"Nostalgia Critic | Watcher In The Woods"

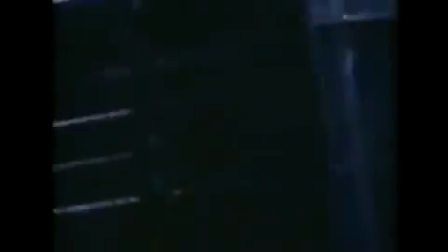[0:06]
Growing up in the 80s and 90s, we had a lot of various specials that always acted like they were gonna scare us.
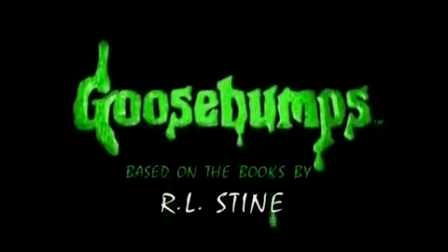[0:13]
We had Tales from the Crypt, Are You Afraid of the Dark, Goosebumps, all sorts of various shows that kept explaining how they were gonna scare the crap out of us.
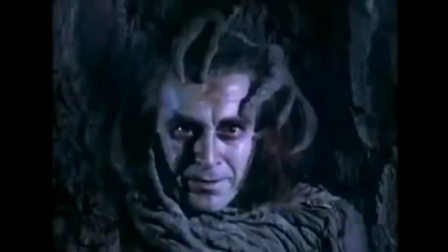[0:20]
And don't get me wrong, I like these shows, I think they're really creative, but there's always one problem to me.
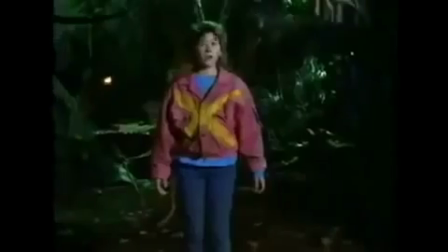[0:25]
They were never scary. Even when I was a kid, I was saying to myself, where's the scary stuff? Where's the stuff that's gonna fuel my nightmares?
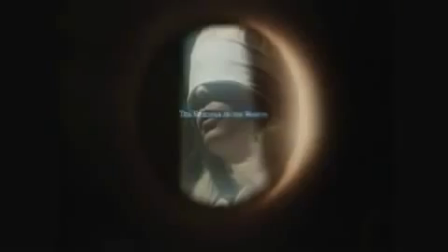[0:32]
Where's the stuff that's gonna keep me up? Watcher in the Woods is that movie.
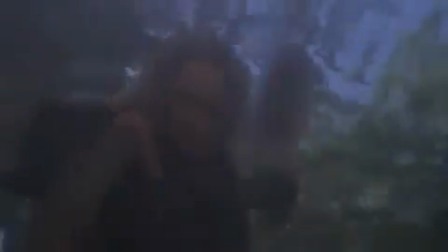[0:35]
Yes, it's Disney, and yes, it's technically family-friendly, but it works like any great scary horror film.
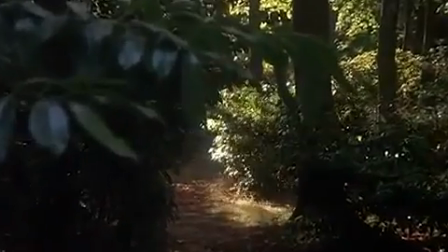[0:42]
A lot of atmosphere, a lot of build-up, a lot of mystery, a lot of great shots, and a lot of creepy as well as clever imagery.
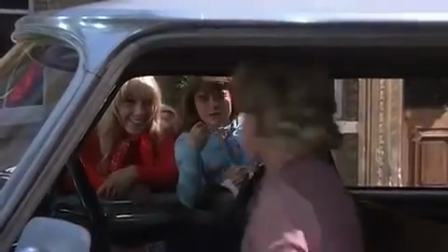[0:49]
The story is a family is looking in Britain for a new house to move into.
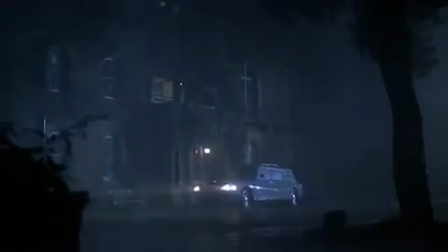[0:52]
They of course find a big, creepy place that of course has this terrible backstory,
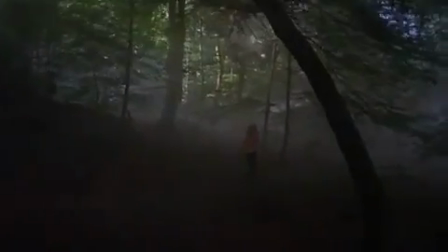[0:58]
an uncomfortable landlord, and all sorts of supernatural things happening around it. Both the daughters in the family seem to have strange things happening to them.
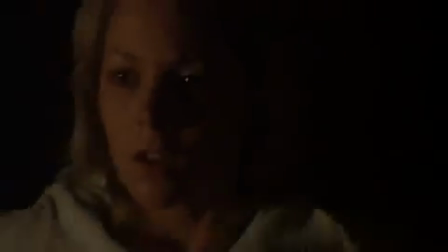[1:06]
The youngest is almost being taken over like a puppet, and the older has a tendency to feel the presence of people that were once there before or just feel all sorts of uncomfortable things.
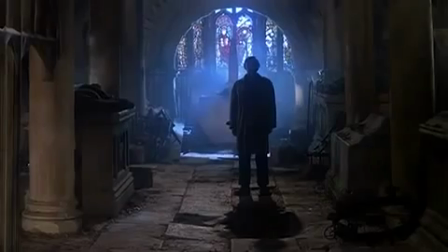[1:15]
Slowly but surely, the truth about the disappearance of a certain girl named Karen comes to light, and the daughters are trying to figure out if it's the ghost of Karen that's trying to get in contact with them,
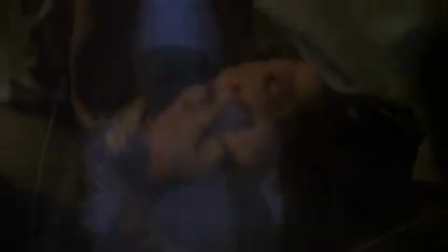[1:23]
or something else. What I like about this film is that there's very few things that actually separate it from a kid's scary film and a regular scary film.
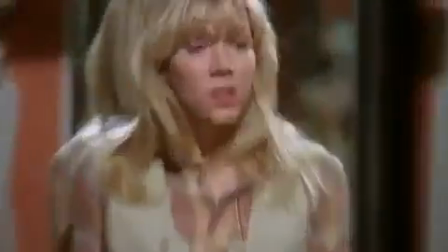[1:32]
In fact, I think this film has a lot more atmosphere and scares than most scary films. The only difference is there's no gore, murdering, or swear words in it,
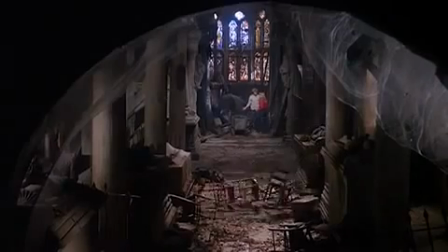[1:40]
as well as the pacing is a little quicker than that of a usual scary movie, but again, they want to keep the kids' attention.
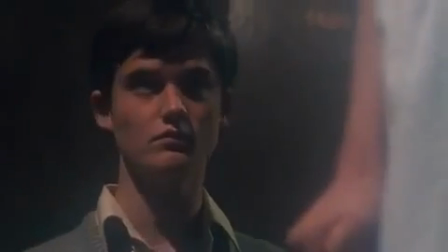[1:46]
But apart from that, they treat it pretty adult. Notice how many quiet moments are in this.
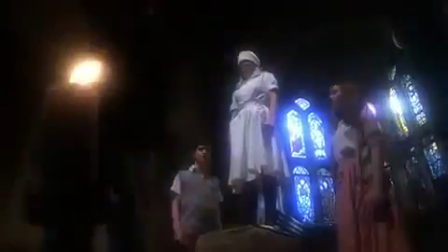[1:51]
Yeah, remember that? You could have family films that had quiet moments. There didn't always need to be a ton of music or talking.
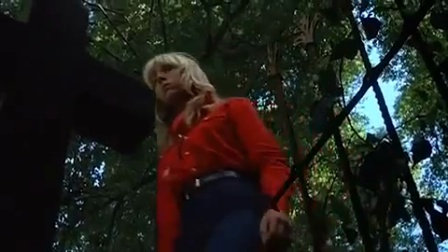[1:57]
This is called establishing mood, and it's done great here. The shots are also great.
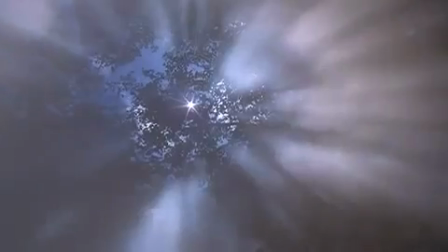[2:03]
I absolutely love how they make these woods both beautiful and creepy at the same time.
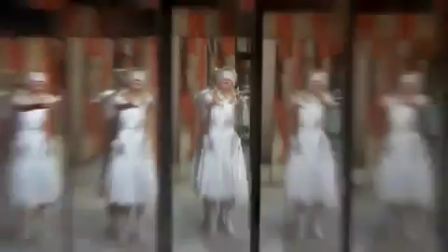[2:07]
The cinematography surprisingly kind of has an Evil Dead feel to it. Obviously not as over the top, but just as clever with its setups.
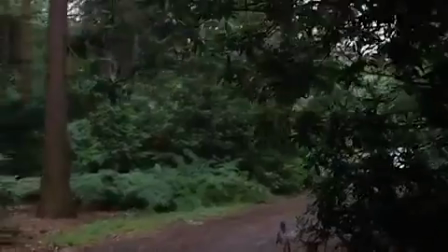[2:15]
My favorite shot is right in the opening. It's just a car pulling into the place. Well, that's no biggie.
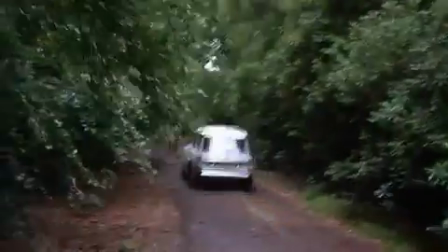[2:22]
Oh, well, that shot was kind of sloppily done. Wait a minute, why are we still rolling?
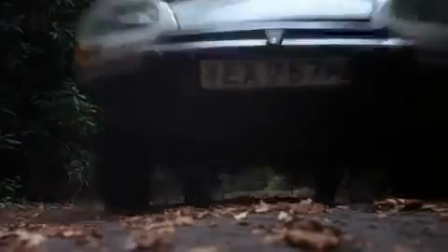[2:27]
Oh my god, this is a point of view shot. What's watching them? What's going on? Okay, it's not a big scare, but at the same time, it kind of catches you off your guard.
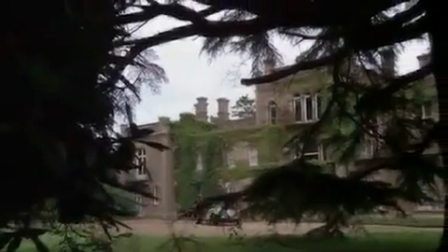[2:36]
It's setting up something you didn't know was being set up, and that's what a good scary film should do.
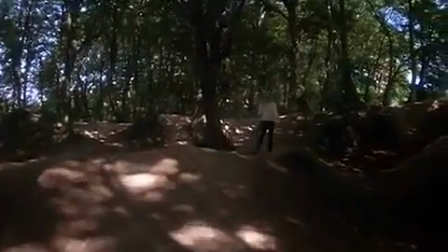[2:41]
The funny thing too is that there's a lot of point of view shots in this film, but just when you're about to get sick of them, they do something new with it.
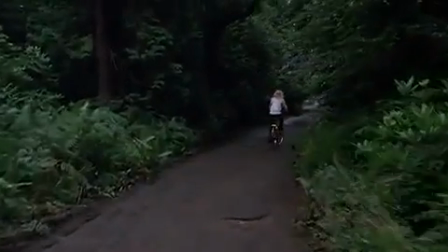[2:48]
For example, here's a shot of her just going through the woods. Yeah, something's watching her, we've seen that a million times.
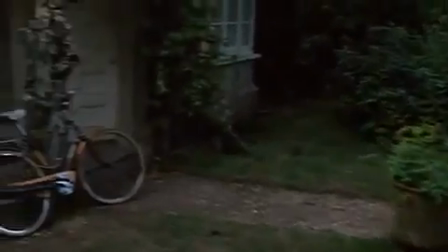[2:53]
But then at some point she goes inside and, wait a minute, it's still out there. Why would they show this shot if something wasn't gonna happen?
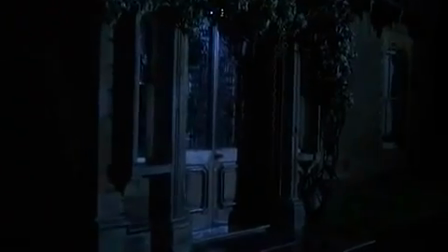[2:59]
And it does, and it was properly built up and properly delivered. And just when you think a shot like that can't make you uncomfortable again, there's another scene where she's being followed.
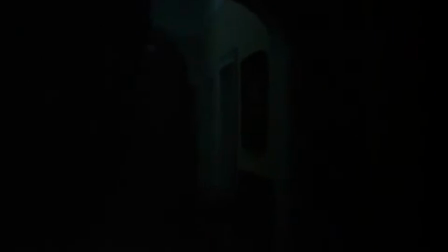[3:07]
Well, okay, again, we've seen that a million times. But wait a minute, now it's inside? We didn't know it could go inside.
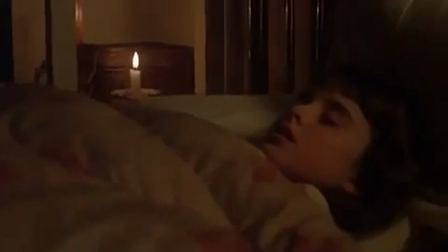[3:13]
Every time we've seen it, it's always been outside. Every time they do something with a point of view shot, they add something new to put you in a new state of uncomfortableness.
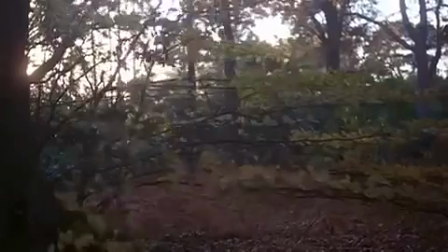[3:21]
It doesn't downplay anything because it's also gonna be shown to kids. No, it wants to scare the kids because that's why you're seeing a scary movie.
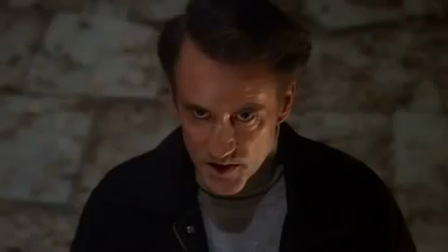[3:29]
I always hated when those other shows had to clean it up and not make it too creepy. This goes all out there and tries to scare you without actually psychologically harming you.
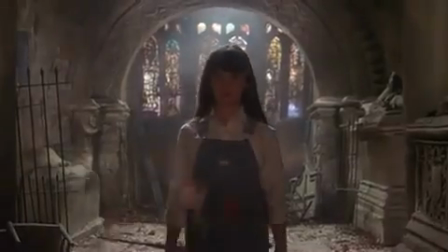[3:37]
Kids can be drawn into smart things, and scary films can be smart.
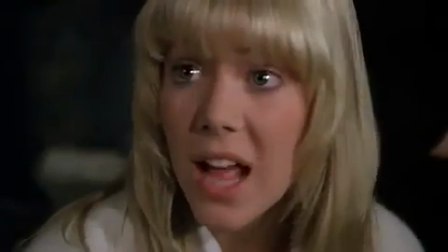[3:42]
The only downside I have of this film is that the acting from the main character is not very good.
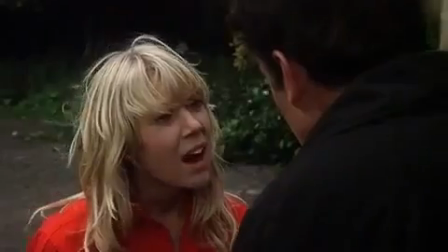[3:48]
It's really hokey and awkward and kind of reminds me of the girlfriend from Airplane.
But I did see something in the mist at the pond.
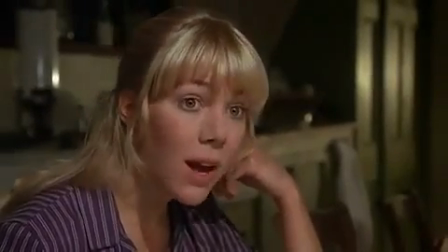[3:55] That's why I fell in.
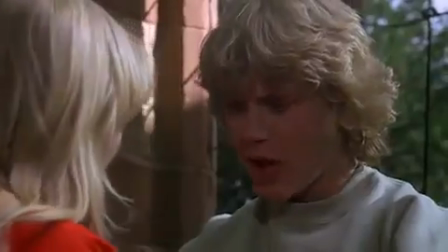[3:57]
But even then, I don't mind too much because the whole film has such a strange feel to it that even the acting in its weirdness actually kind of blends in.
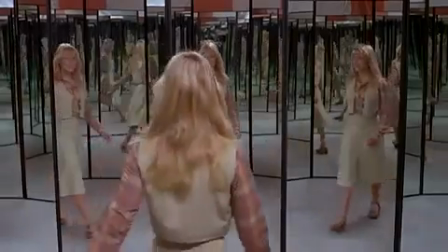[4:05]
The whole film's style is so uniquely its own that you kind of get used to it, and maybe it kind of adds to the weird feeling that you have throughout the entire movie.